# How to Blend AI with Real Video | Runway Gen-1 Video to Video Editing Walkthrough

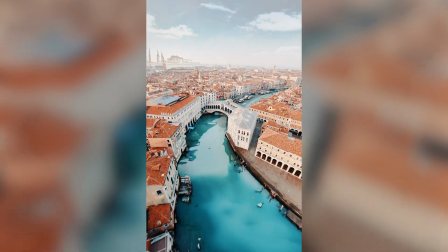[0:01]
how I did this viral AI, reality blend type effect.
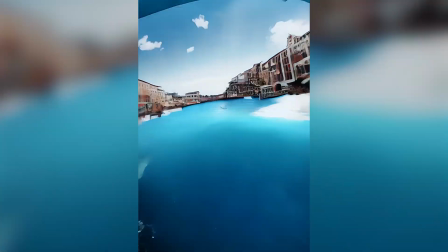This is not the typical video that I do, but I figured I had some extra information and it's not too complicated to do.
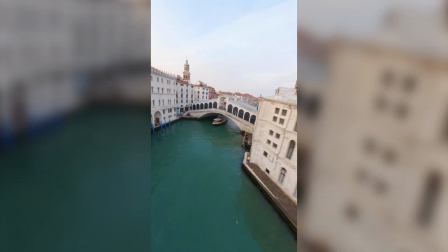[0:16]
We're gonna take this clip from what I do normally do, Travel Adventure FPV. I wanted the boat and the bridge to be like the main focus.
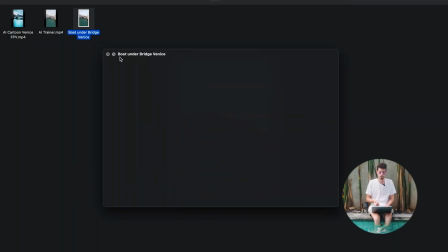[0:23]
I knew I wanted to turn the water into something crazy. What I did was I took a screen grab from it and then I go to Runway AI,
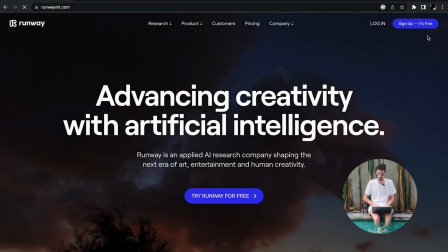[0:32]
use Chrome doesn't work on Safari boom runway login do all the things see
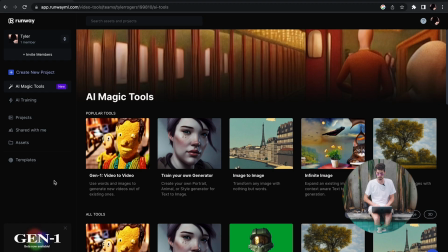[0:38]
this gen 1 down here that's what we're gonna want to use to turn our video into AI but first we need to
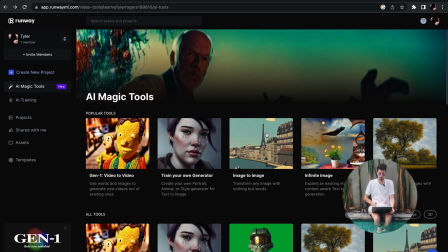[0:44]
create a reference frame and that's why we took that photo so to get the reference frame we're gonna go to image to image and then we're gonna drag and drop our image keep in mind that this does cost credits you can I believe do image to image for free and you can do the video to video for free but it's like stuttery it's like it's a little bit more like animation style you could probably use it slower res keep in mind this does cost a little bit a little bit to money but i typed in i forgot what the exact prompt was it was something
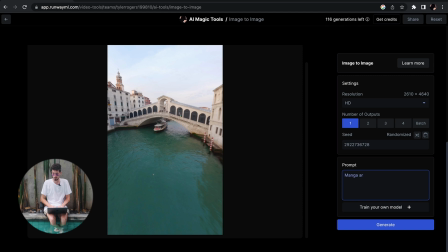[1:13]
like manga art style you just kind of want
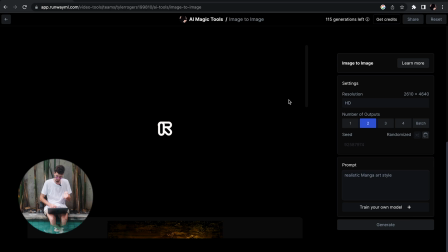[1:17]
to mix around and try different words i'm not great at prompting ai but i was
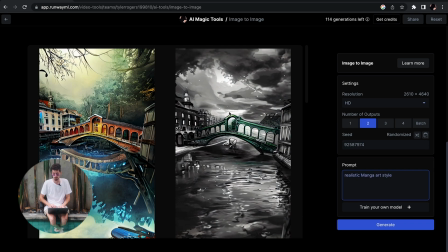[1:22]
able to get something that i was satisfied with something like you know it's kind of cool that'd be hard to blend with reality right I mean I'll just try it again see what happens and this is literally AI is just like toying around with it trying different things different words different phrases until you get something you like
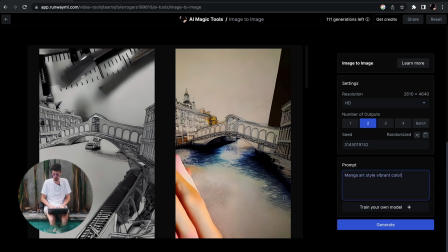[1:40]
I don't like I don't think realistic is helping vibrant colors let's try that basically with AI there's a ton of stuff that you just
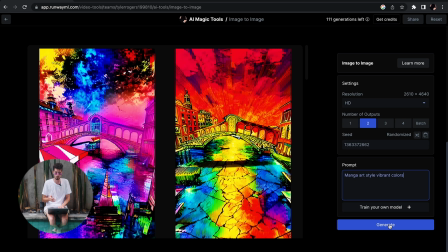[1:48]
are not gonna like so it's like really knowing that you're gonna like like that's way that is crazy I don't even know what that is.
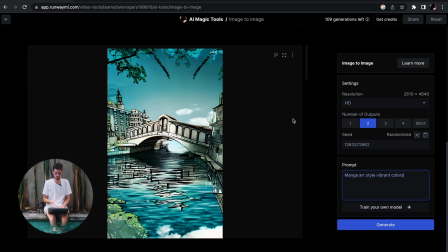[1:56]
I think I added the word watercolor. So after experimenting for a bit I was able to get something like this and then you can export that.
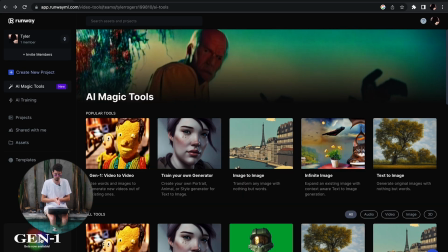[2:04]
So once you have your reference frame you go back to the home page, click on gen one.
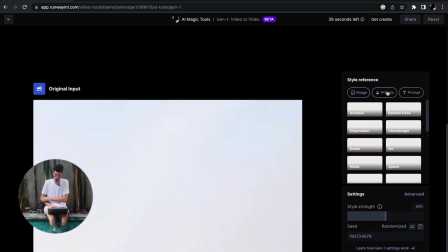[2:08]
Once you upload the video you can do image, you can do some presets that they have, and you can do a text prompt.
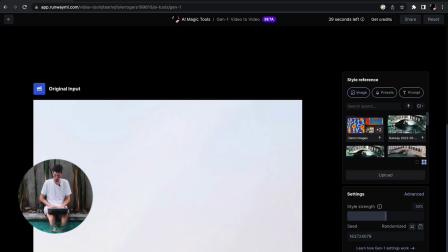[2:15]
I chose to do the image with the watercolor and i went to advanced
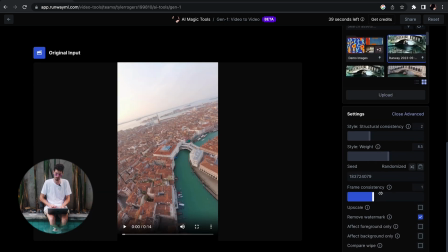[2:21]
settings and to keep it consistent as consistent as it could i just blasted that all the way up to two i left structural consistency around two you can mess around these two are honestly just mix around with it until you find something you like instead of wasting all your credits and like rendering out hours of video footage what you could do is
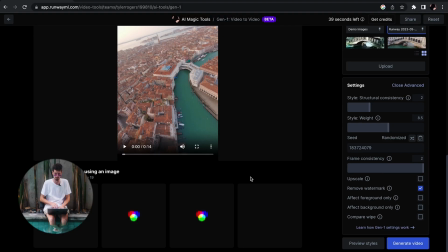[2:42]
just preview the styles and it gives you like four options of what it could look like.
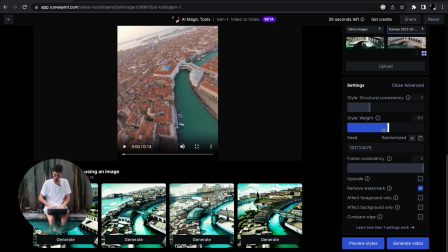[2:48]
So yeah it's getting similar results to what I was doing before. Then you could again slide this up slide this down see what you like. You can just create more in the same style and then have it load more. The final one that I ended up using was this.
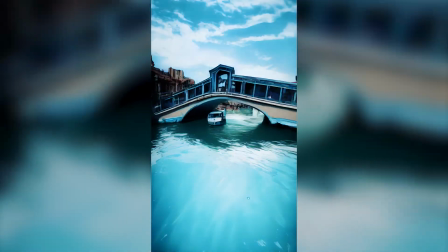[3:03]
I think it started out weird because the reference frame was in the middle but either way I knew I wanted to just use it for the water at the beginning and now let me show you how I turn that into a reality blend type deal.
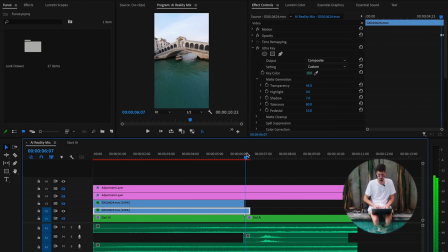[3:16]
I'm just going to turn off all the layers. I knew right around the bridge is where I wanted AI to actually take over because that's where it started to look really good. So what I did was I just keyframed an opacity and then in the beginning I wanted to flicker with the water because I wanted the viewer to see it being
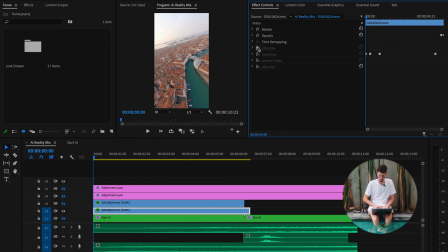[3:36]
ai and start to transition so an ultra key i just keyed out the the
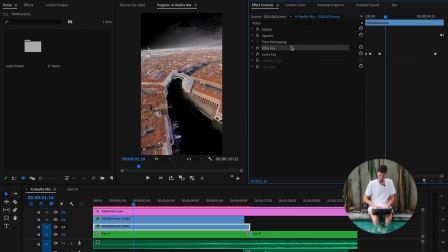[3:41]
water here the luma key i'm added key frames and just made it kind of fade in from the sky because i wanted to be able to control those separately and then at the end it's all just going to fade
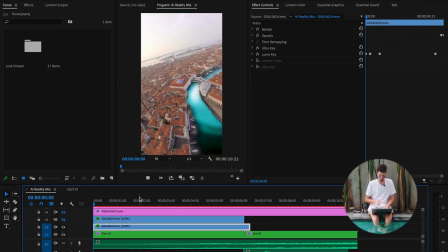[3:55]
to black and then reveal the ai in order to not just have this glowing ai crazy it doesn't look that great because
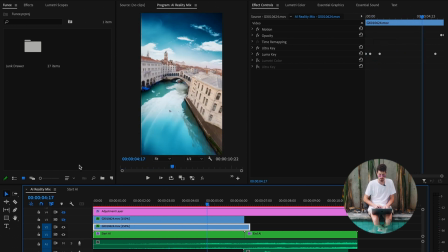[4:03]
it's just too much up front. I added a second layer.